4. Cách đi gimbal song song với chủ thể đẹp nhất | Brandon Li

The next move I'm going to show is upright parallel tracking.
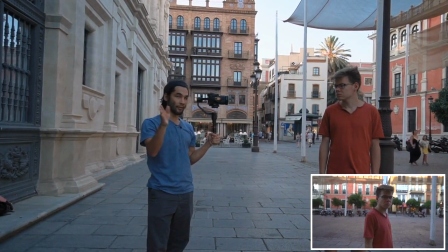(0:09)
He's over here, I'm here with the gimbal, and my camera is facing toward him.
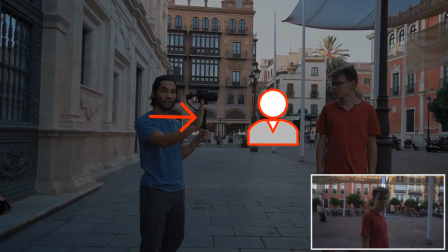(0:14)
So we see the world pass behind him, and he stays in the center of the frame.
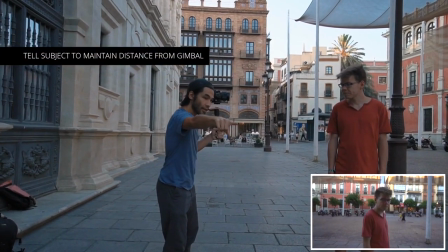(0:18)
So all you're going to do is you're going to try to walk in a line so that you don't get any further from me and you don't come any closer to me.
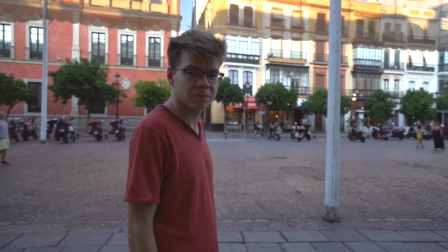(0:26)
And I'm going to do the same. So what I'm doing is I'm putting a lot of lead room in front of him in this shot,
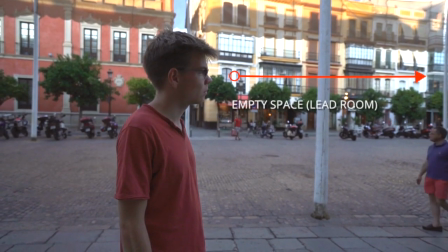(0:32)
because when he takes that first step, he's going to immediately jump into the center of my frame,
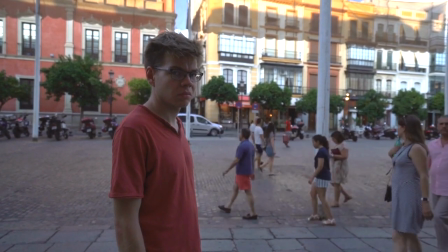(0:37)
and I don't want him to go out of the shot.
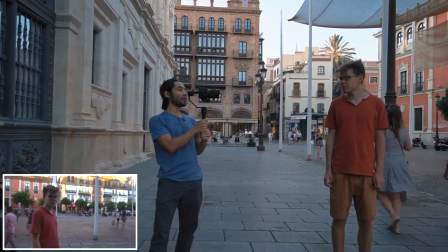(0:40)
So we'll start with him a little bit too far off to the edge, and then he's going to come into the center once he starts walking.
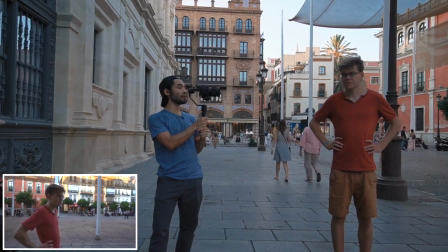(0:47)
3, 2, 1, action.
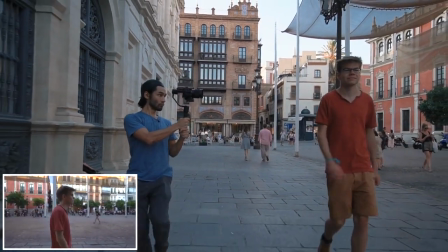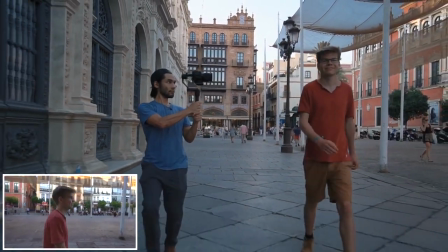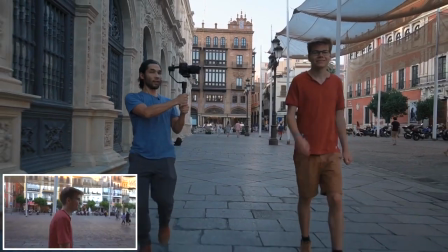(1:01)
Okay, stop.
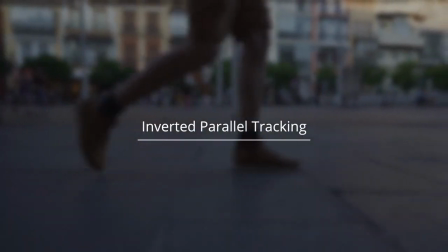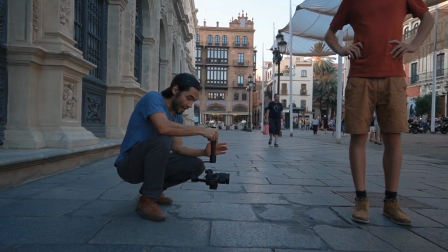(1:07)
So now I've got my camera inverted, and I'm going to do an inverted parallel track.
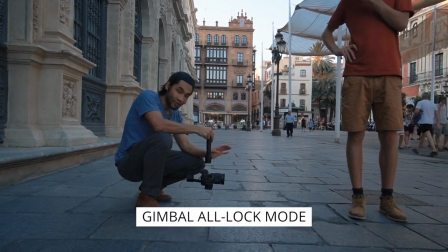(1:12)
It's the same thing as before, but instead of shooting his face, I'm going to be filming his feet as they walk.
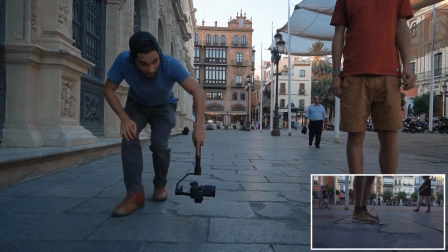(1:18)
3, 2, 1, action.
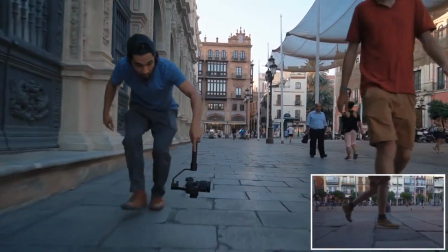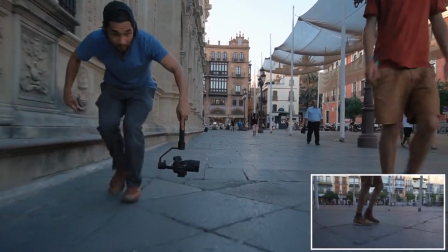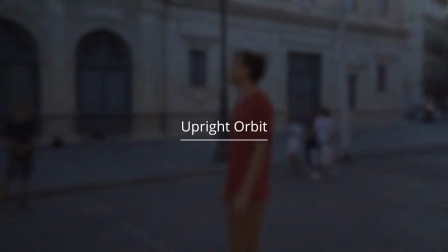Now we're going to get into the more fun moves. Next is going to be the upright orbit. An orbit is where you do a circle with your subject in the center, and you constantly pan the camera to keep that subject framed center. Now, panning the camera is a little bit tricky. You could try to use the joystick and keep the joystick panning at a constant rate as you walk. But I've found that it's almost impossible for me to coordinate my walking with the speed of the joystick, with any movement of the subject, and have it all come out perfectly. It's much easier for me to go into the mode that follows my pan, but not my tilt, pan follow mode. Much easier for me to go into this mode and just use my reflexes to try to constantly pan it as I rotate around my subject.
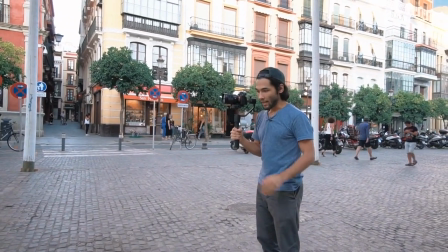(2:22)
I'm about to walk around him, and I'm noticing how far his feet are from my feet.
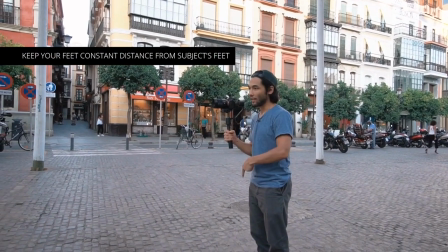(2:28)
This is the most important thing for this shot, maintaining that distance from the subject.
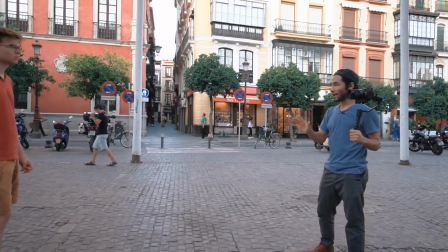(2:33)
So I have to look in advance and make sure that I have enough space to draw a circle around him,
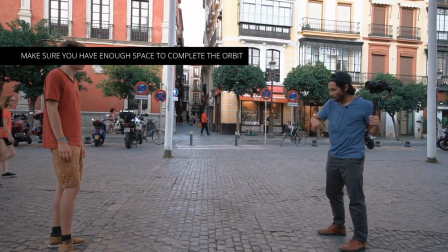(2:41)
with him at the center and me at the perimeter of the circle.
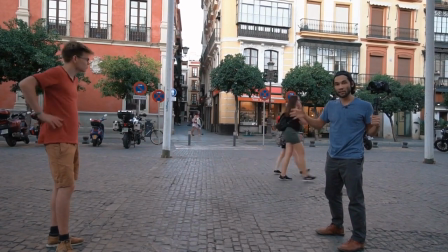(2:46)
If you don't have enough space, you're going to hit an object, or you're going to have to start your rotation.
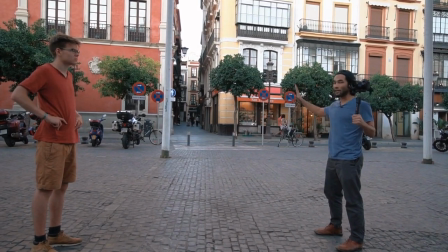(2:50)
So if you want to do a full 360, analyze your environment in advance and then do your move.
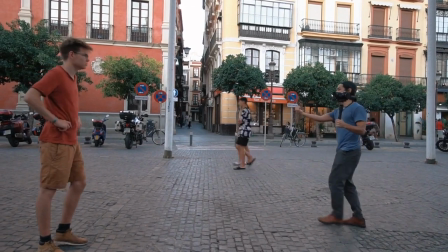(2:55)
So we have enough space. Why don't you come out all the way to the center here. That's great.
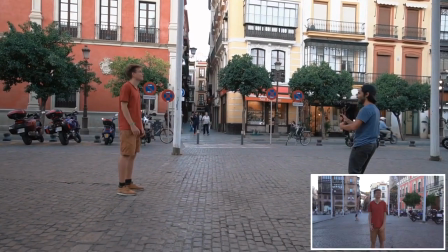(3:01)
Ready? Action.
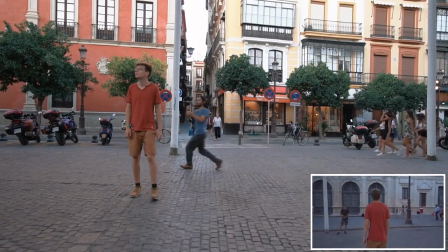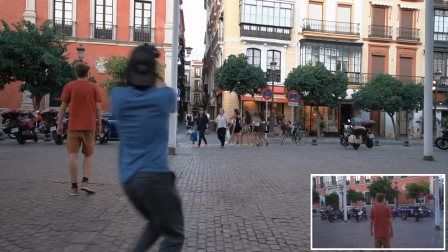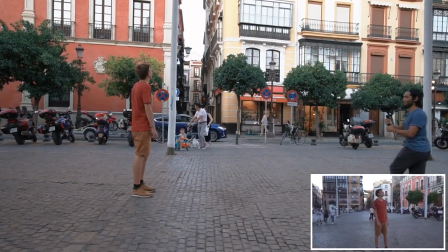(3:12)
Action.
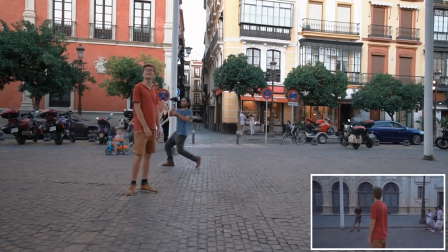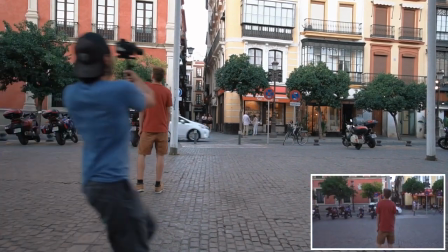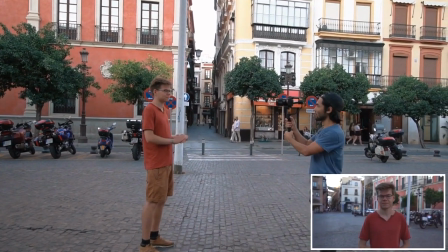(3:25)
If you don't have as much space, you can always just get a little closer. 3, 2, 1, action.
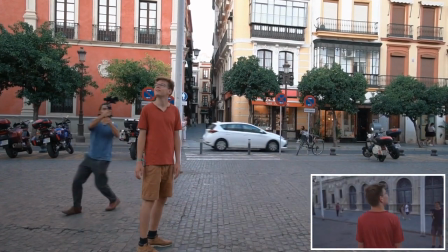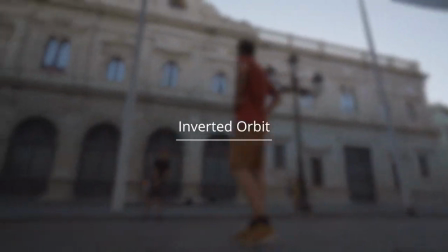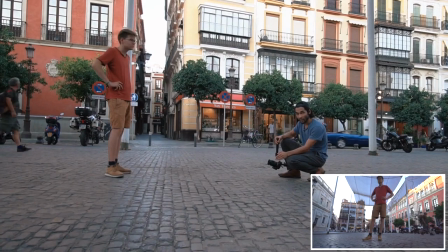(3:44)
You can do an inverted orbit as well. I usually use a pretty wide lens. Right now I'm at 20 millimeters, and I put it near the ground, almost touching the ground, and I tilt up so that my subject fills the frame.
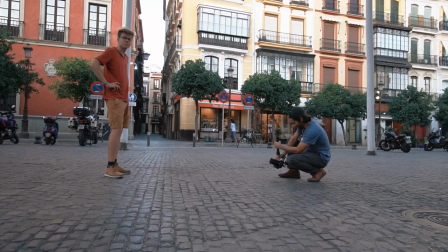(3:59)
And then, as best I can, I just rotate as I walk and keep my framing.
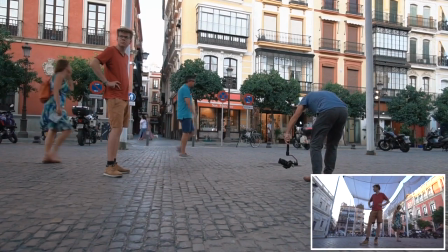(4:05)
It's very difficult to pull this off without an external monitor. Action.